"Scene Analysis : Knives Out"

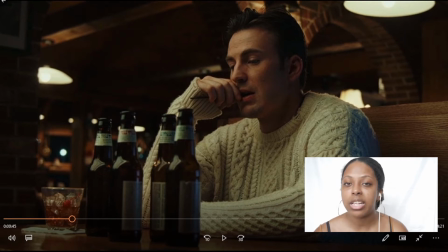He's probably feeling like he needs to let go of stress and anxiety, but he's also celebrating that his plan so far is coming together, and all it takes is for her to say, yeah, she agrees with him in this moment.
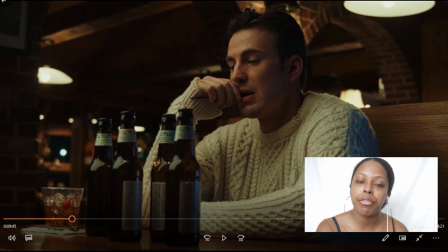And I also think that the 4 bottles was placed there so that in that previous frame, the 3 bottles showing can mean a little bit more. You're looking at that. Why not show all 4 of those bottles? Why not show none of those bottles?
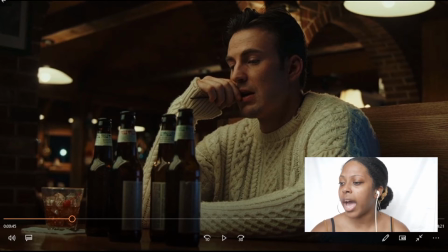You showed 3 of those bottles. See what I'm getting there? And so if you look at the background of this frame,
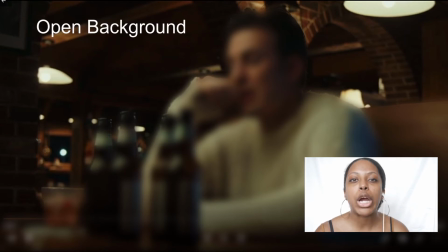it's a lot more open compared to Marta's frame, right? So this openness means that he's feeling open, that he's feeling free in this moment. His plan is coming together. If she agrees to this, then he gets the money while his family gets nothing.
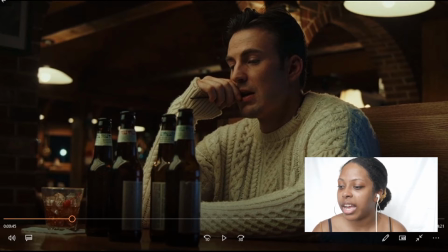And so that's what's going on here. And the lighting and his shirt, it all says the same thing, right? So white typically means pure. It means freedom. And that's what he's going through right now, right? He's feeling pure.
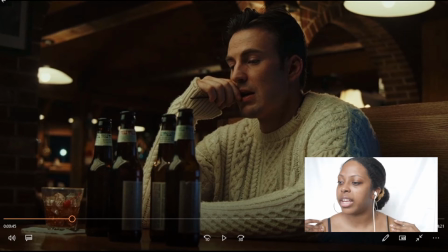He's feeling free. The light, like, he's getting scot-free, right? So she's the one that looks like a suspect. He doesn't have anything on him right now. At least that's what he thinks. So that's what he's feeling. And he's playing her off.
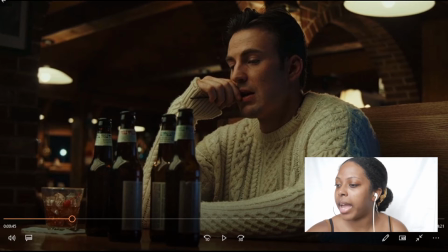The lighting is very bright. You know, you have bang, bang, bang, 1, 2, 3 lights in the background that are very prominent. And this is showing that he
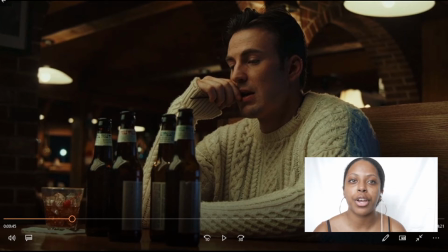like I said, is just feeling light. He's feeling above her in this moment, that he is a savior for Marta right now.
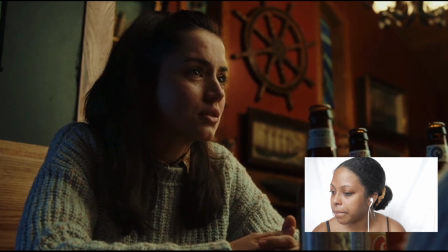Yeah, let's go ahead.
What's going on? This isn't you. You could just turn me in right now and still get your cut of the inheritance.
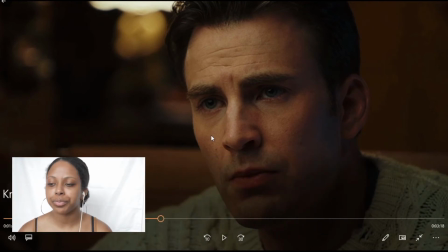Alright, so she starts to call him out. She said, this isn't you, what's going on? You can turn me in and get your cut of the inheritance. Which she's not wrong, right? This is kind of weird that you have this guy who doesn't care about his family,
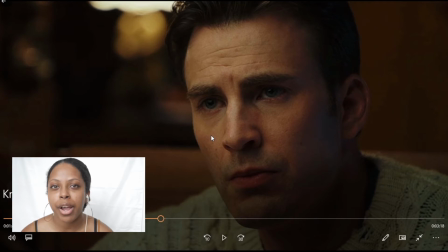that doesn't care about her especially, right? The whole family doesn't technically care about her. And their motives really do show as the movie progresses, and he's just another one of them, right?
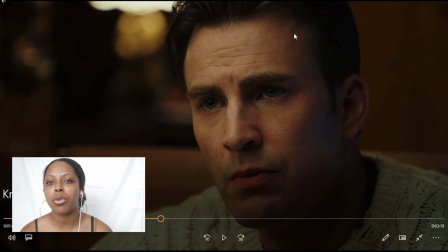So she calls him out, and when she picks this little piece of information up and says it to him, we get this very, very close-up shot of him. And now we're finally getting into him.
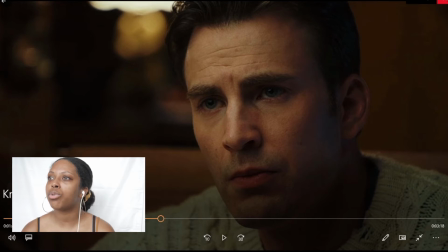We're seeing how he feels. And I think what's so good about this movie is that a lot of these shots can play for both points, right? Like, they play for the first time that you're watching it, and he says these words.
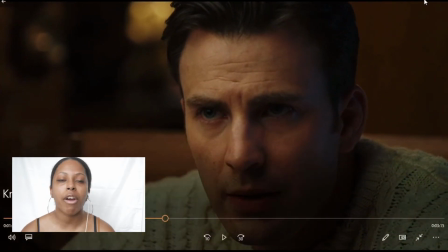Because family.
His family are crappy people, and he's feeling that, right? And so now we have this close-up shot of that, and we're empathizing with him. But then when you watch the movie again and you know who the culprit is,
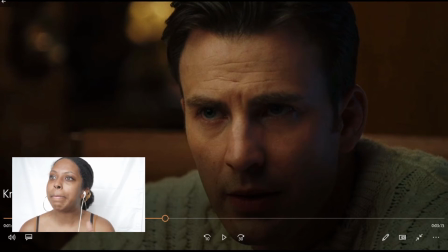now we see that that shot means in that moment that she got him, and he has to think quick. And so I think that was a really creative, I think that this movie does that a lot, man, a lot.
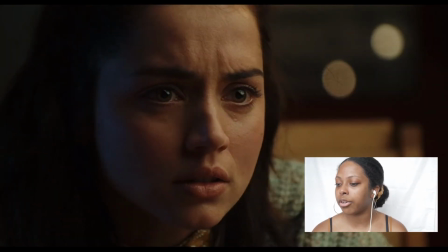So I think that's really creative. And now we have another close-up shot of hers, but hers is slightly closer than his,
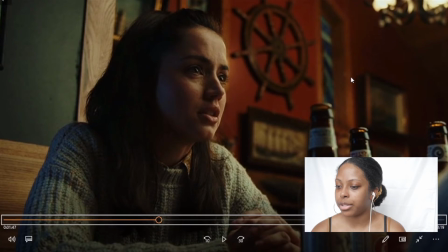to keep us empathizing with her, right? So we have him, her, him,
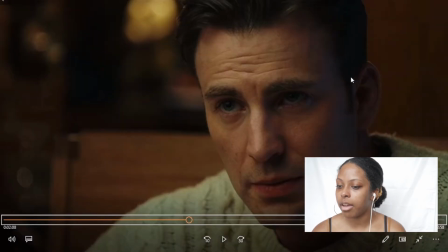her, him, and then now we're breaking out of that.